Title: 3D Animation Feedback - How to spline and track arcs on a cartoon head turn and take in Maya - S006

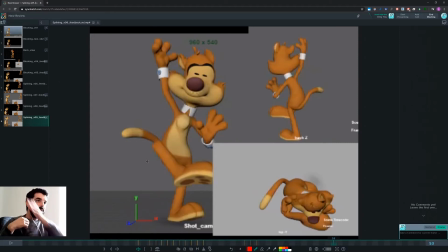8:12 But if we went down and then come back up like this, for instance, so if you track my hand, it will go down slow and accelerate, then it would be a lot easier to read your anticipation.
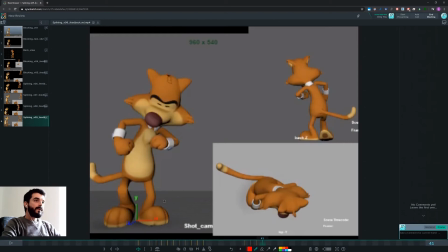8:29 It doesn't have to be long, but a couple of frames down there will probably already make a difference, and you will find out that will change the internal dynamics of the body as well. Now let's see what happens in there.
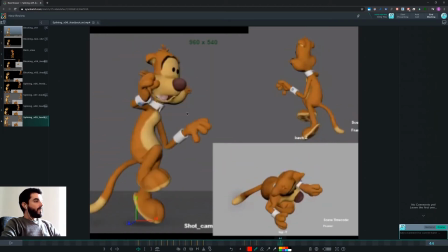I'm not very convinced about this foot rotating already. I would imagine you can make a kick-off pose with this foot as well.
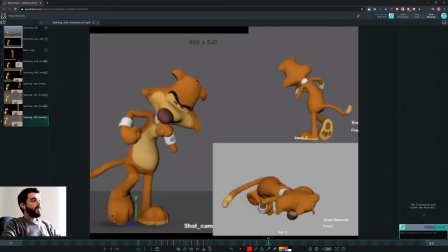9:02 So it could take off, say even 1 or 2 frames later.
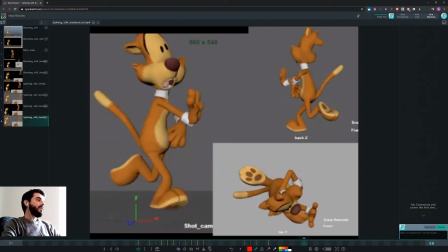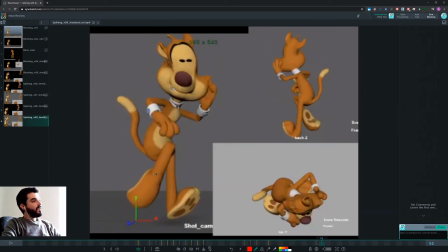9:16 And the knee here is all broken. I think up here you want the knee to be there, and you know, I mean, you may find yourself in troubles placing the knee because the foot is too close to the body, but that's down to you.
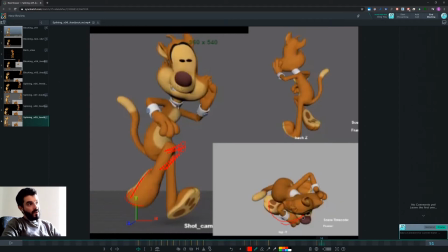9:34 I mean, you could track the arc of the foot, and tracking the arc, always coming back, you could track the arc of the foot from the top view so that the foot is not that close under the body, for instance. So that's also an option, and you should definitely consider that, because this knee is all broken.
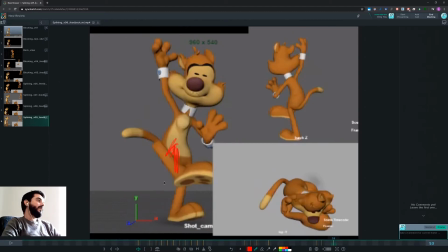9:52 I mean, I think in here really what you would like to have is something that looks like this somehow.
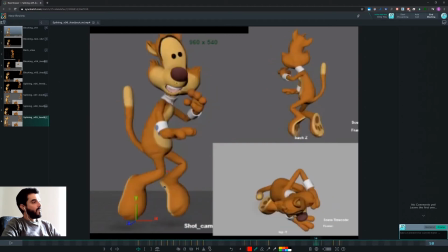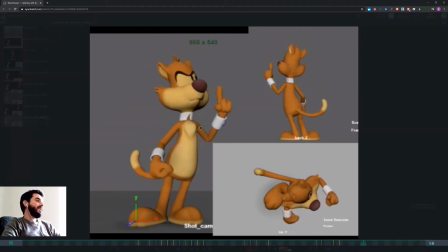10:07 Yeah, because right now that knee is just broken. So
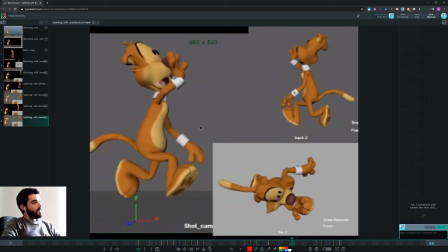the arc of the right foot would probably work better if you tracked it a bit better.
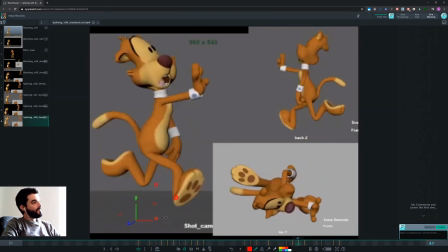10:31 So, or well, rather, if you look at the arc, can you see that's the arc? Well, there's a bit more of an arc there, to be honest. But I think that, okay, if you have to decide what is it that you want the audience to see in here.
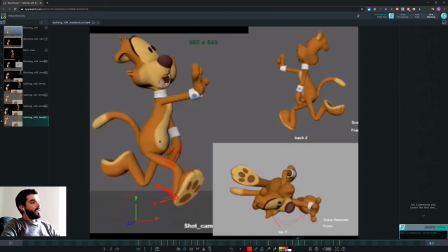10:48 And also, if this leg is so extended, you could twist the hip here to help the extension of the leg. That would allow you to go even further with the body and with the leg.
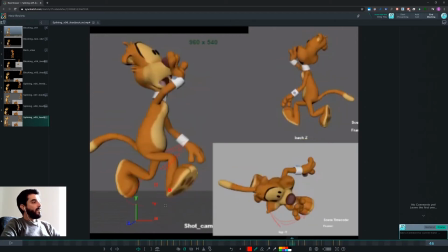11:00 Sorry. So I would really, if you plan to change the direction this quickly of the foot, because the problem is that we are going to see this transition. We are going to think the next foot position will be somewhere over here on this arc,
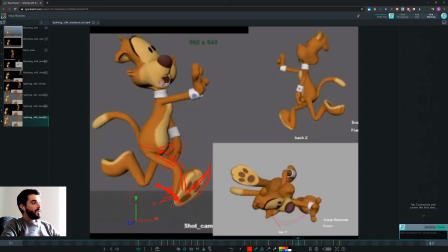11:19 and we have it down here, but then all of a sudden you change. So I would imagine that you could probably reach that position a lot earlier, so that you would have a couple of frames at the extreme,
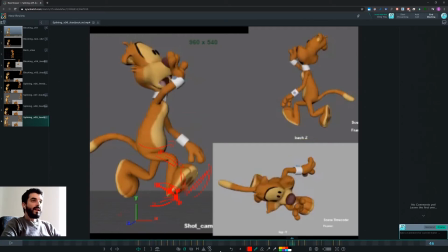11:33 and then you would change direction, for instance, so that you give us enough time to read the change of direction. Right now you're just passing.
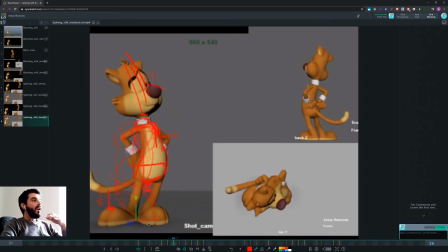11:41 So one of the things that now we have to learn, I think, is holding the pose just long enough for the characters to see it. And that was true for the facial expressions, the eyebrows up here, that works now. And now it's going to be true again for the core, as I just discussed.
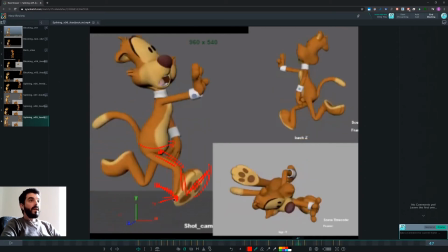11:59 And you're going to make that true again for the foot. So you see how we started by ironing out, if you think of it, some principles that weren't quite there.
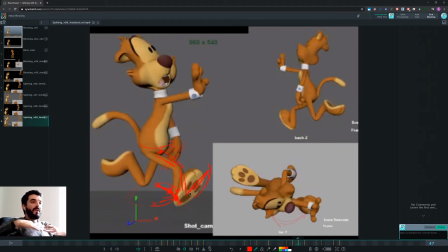12:09 And then now we find, as we refine, we find a new tier of revisions that we can unlock, because now that you learned to track the arcs a bit better, now we can actually learn how to keep the pose on an arc a bit longer, just to have the arc a bit more readable.
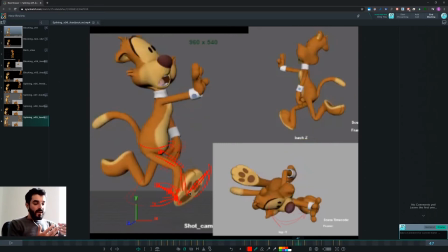12:26 And you see how the kind of feedback that you receive tends to be usually on the same nature across the board of your animation. So earlier on it was just arcs. Actually, earlier on at the beginning it was just about 3D posing. Now it's about arcs. Well, actually the previous review was about arcs,
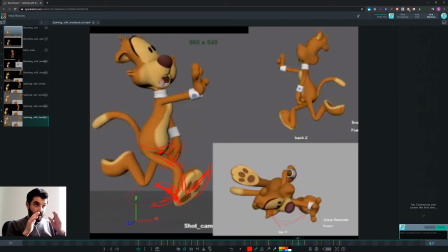12:46 and now it's a bit of arcs, but now let's hold the poses, you know. I mean, just enough for them to be read. It doesn't mean you have to freeze a pose. It's just that if you want to have a transition like an arc like this one,
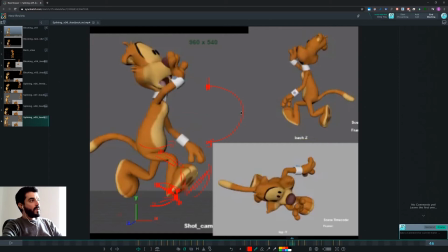13:01 if you go very quickly from this pose to this pose in just, say, one frame, then the audience is going to expect that the motion will be somewhat going in that direction.
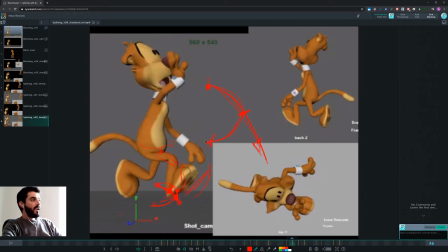13:12 The brain will make that math for us. So if you all of a sudden change, it will be harder for the brain to read these three poses as an arc. So what you tend to do in animation for an arc like this one, which needs to be very quickly, is you either you can perhaps accelerate,
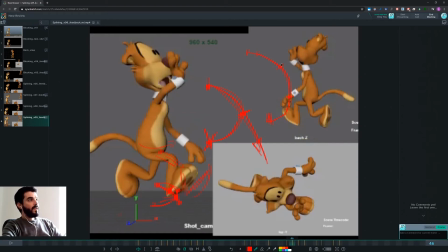13:30 and you see you're describing a bit more of the arc in there already. And then as you change, we will have seen this part of the arc a bit better. And the fact that the horizontal translation at this point, say between pose A to B, let's call them this way, the horizontal translation is very minimal.
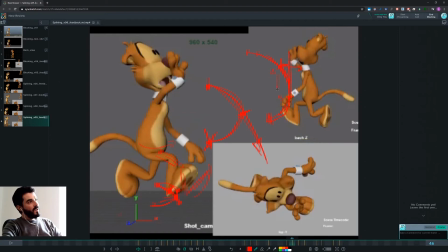13:49 The brain will think, okay, well, we are moving a lot down that way, but not much down this way. So if we now change and we go towards this direction, it would probably be better to draw this sort of vector in green.
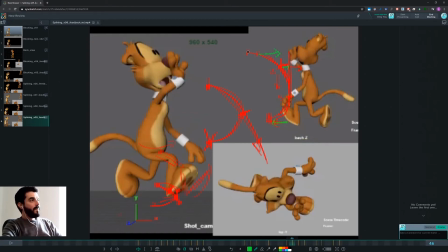14:03 So if what will happen is that, okay, I will go through what I believe the human perception is, because I don't think I can speak from a scientific point of view, is we are 1, 2, 3, 4, 5.
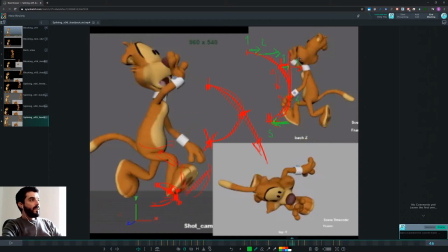14:21 So actually this is 3 and this is, yeah, and this is 4 and 5. Okay, cool. So between 1 and 2, the brain is going to read, okay, we're moving a lot to the right and a tiny bit down.
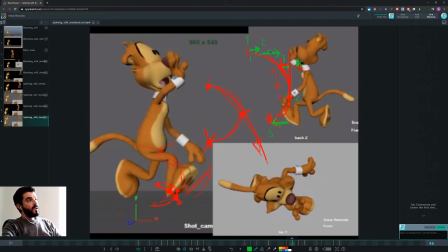14:39 Between 2 and 3, the brain is going to expect to see more of that movement to the right, and in fact you give them this movement to the right, and a bit more of the way down. That's fine, that's cool, that works for us. Now between 3 and 4, and 4 is down here,
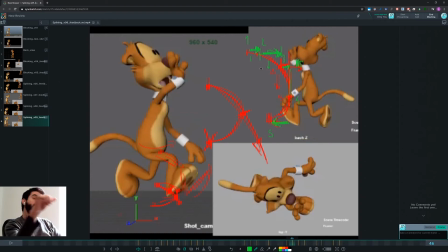14:56 the brain has understood that we are moving towards the right, so you do not need to push that much to the right. You can reduce that. and you can increase the movement on the way down. So you see that at every transition we give the brain just one piece of information to track,
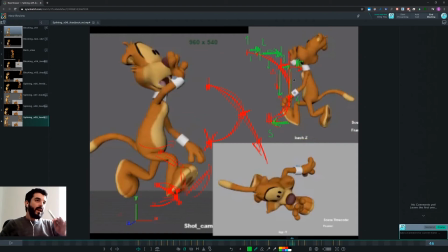15:15 just one main vector, and the other one is, if you get it, it's fine, otherwise, well, too bad. So between 3 and 4 we reduce the movement to the right, and the brain starts to read, okay, so we're not moving them much to the right, so are we maybe we are going to stop the right movement later on,
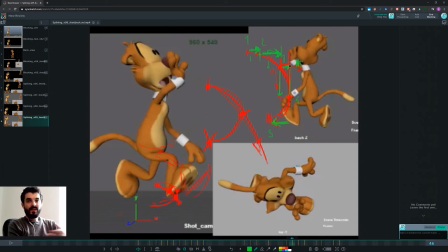15:32 or we're going to reverse it. I'm ready. So you're setting your audience for a payoff, so to speak. And then in fact between 3 and 4 we accelerate on the way down a lot more. If you think of it, at the beginning there was very little, then a little bit more, and now there's even more.
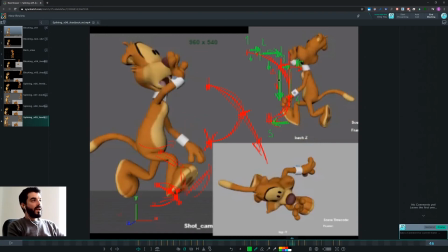15:48 So we are establishing that now we're changing the direction. The horizontal vector is diminishing, the vertical one is increasing, and then that means that the brain now understands that we move less and less to the right, and it won't expect a sudden change to the right,
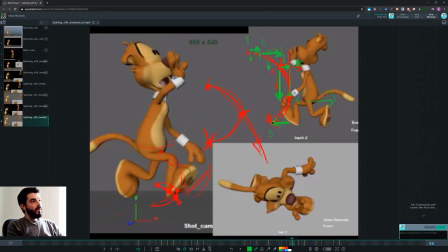16:06 a sudden increase in speed. So if we change the direction now, it's going to be a lot more readable. That's how I see it anyway.